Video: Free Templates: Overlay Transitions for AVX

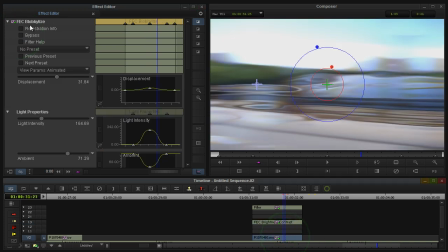(4:10)
And then on the outermost level is this FEC Blobulize, which gives this sort of unique bubbled kind of look, this distortion to the image.
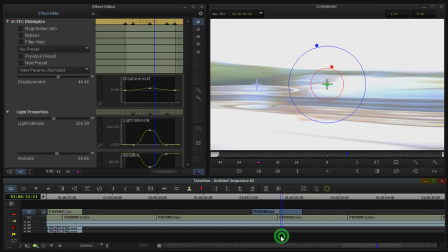(4:22)
And sort of the trick, the little sleight of hand that you're doing with this kind of transition is you're basically hiding the cut.
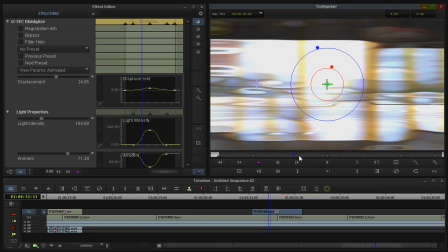(4:30)
And you see in this case, because the
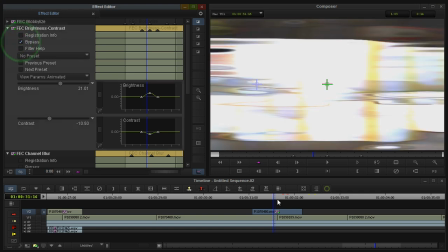(4:35)
brightness, if I bypass the brightness, brings it all the way to white, it kind of hides the cut.
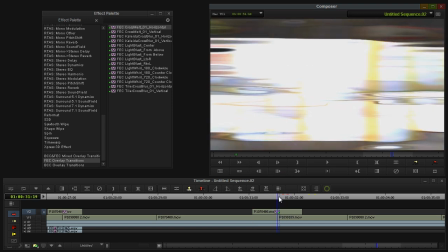(4:41)
And there I've disabled the brightness, and so you get a kind of a jarring jump in the middle there.
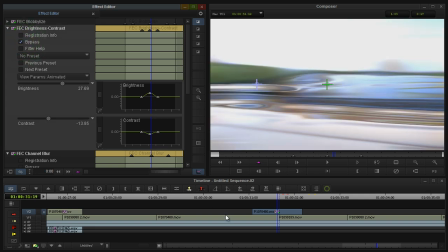(4:47)
That's why the brightness is in there. Alternately, what I've seen some editors do with this technique is, for the track below, you can just add a
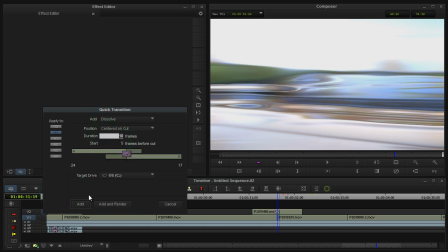(5:01)
add a short dissolve,
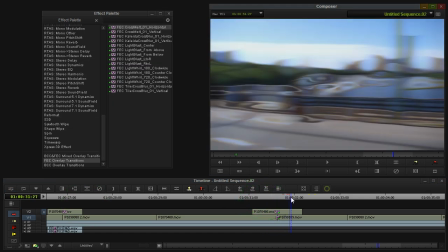(5:03)
and so now it's basically going to be smoother, even without the brightness effect.
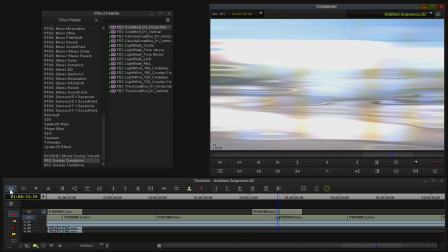(5:11)
So that's something you can also do with these overlay effects, although most of them are
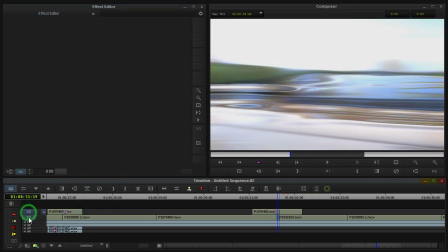(5:17)
currently set up that you probably don't need to do that.
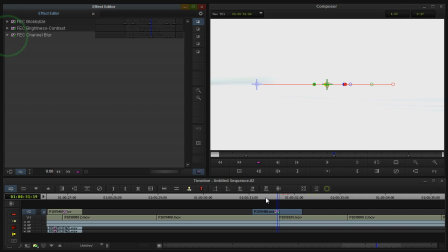(5:21)
You can just, there's some element of the effect which will effectively help you hide the cut underneath.
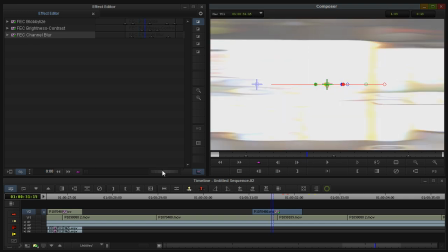(5:31)
So that is how you apply these. And let me just show you. I'll talk a little bit more about some aspects of this type of effect,
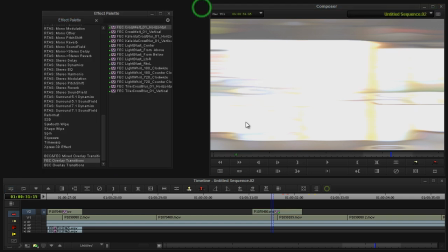(5:42)
but let's just show how I would create and save one from scratch.
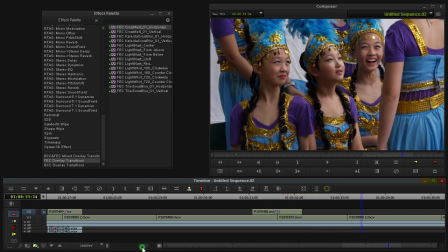(5:49)
So let's let me back out here and see what's a good.
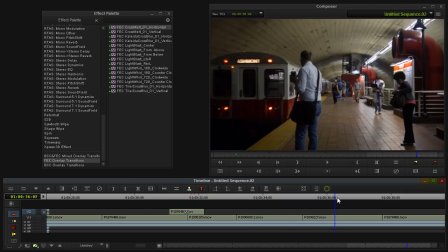(5:53)
Let's say between these two shots, I'm going to do some kind of an effect, and
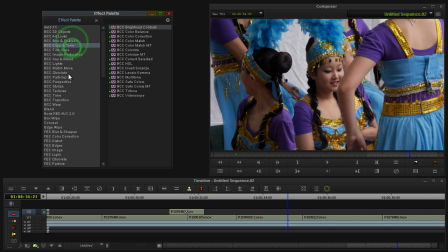(5:59)
because I'm going to be dragging an effect just from the regular BCC or FEC effect palette, it doesn't already have a duration, so we need to kind of determine at least the duration to start. And the way I'm going to do that is I'm going to put an add edit there
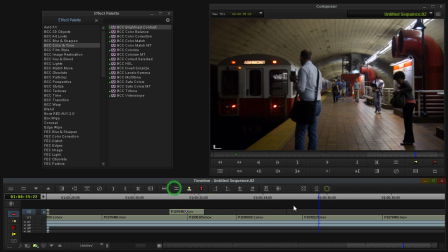(6:16)
before the cut and an add edit there after the cut in the track above.
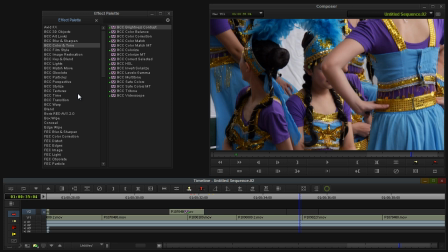(6:21)
And so that's my little segment that's going to be the transition, and that'll be the duration of the transition. So in the BCC stylized category, why don't I grab this damage TV effect and put it on there.
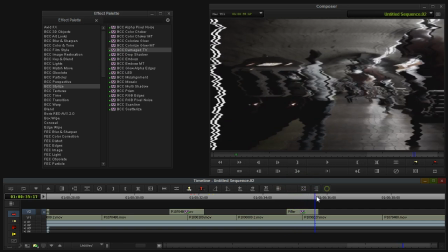(6:35)
And so at its simplest level, that's what it does.
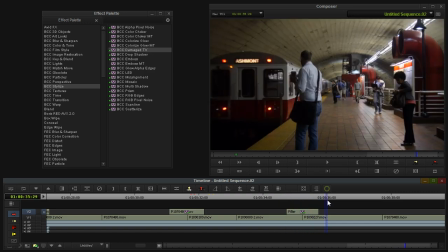(6:40)
There's no keyframing or animation in there. That's auto-animated.
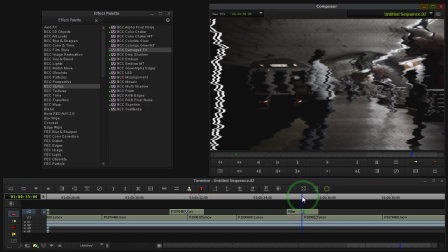(6:45)
What I find to sort of sell this kind of effect, see the cut is too obvious there.
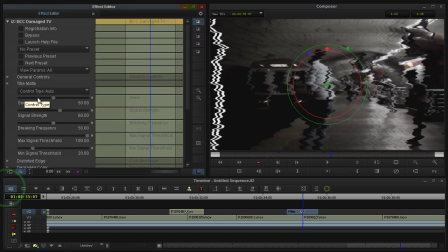(6:53)
But if I go to the seed control, and I'm going to hold down the control key and scrub it so I have kind of a fine adjustment there.
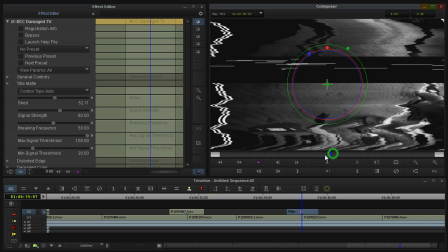(7:04)
If you have the cut occur while it's kind of rolling,
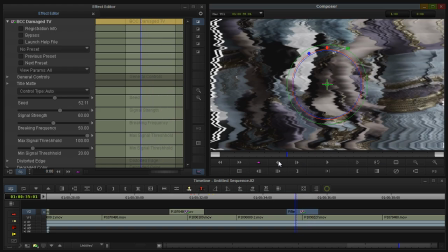(7:09)
that effectively does a nice job of kind of obscuring the cut between images there.
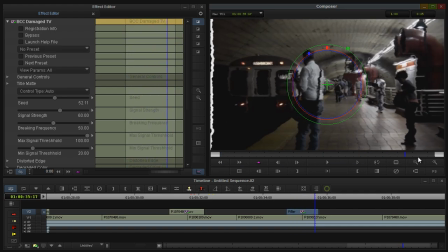(7:16)
That makes it sort of feel like a more natural, distorted TV, almost like a channel change or something like that.
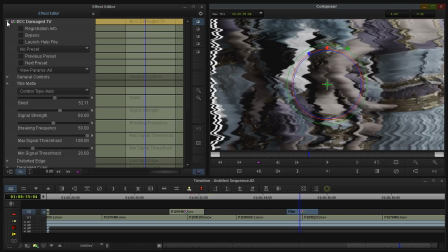(7:27)
So that's, we have one effect in the stack here. One thing I tended to do with these damage TV effects,
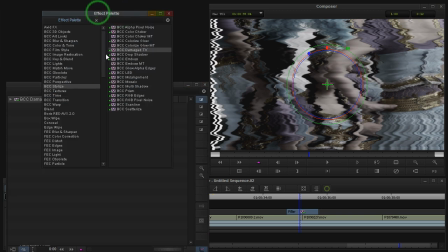(7:36)
let me just see here if I grab another effect from the effect palette. I think I was using Prism actually to achieve that sort of RGB split look.
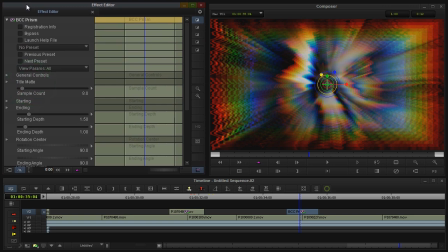(7:46)
So I'm alt dragging Prism on top of there. So it's nested on top of damage TV. Let me turn the sample count down to 3. Starting depth to 1.
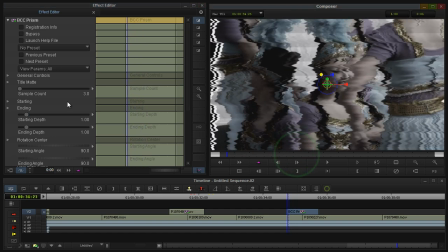(7:59)
And so what I like to do is I'm going to actually animate this starting depth.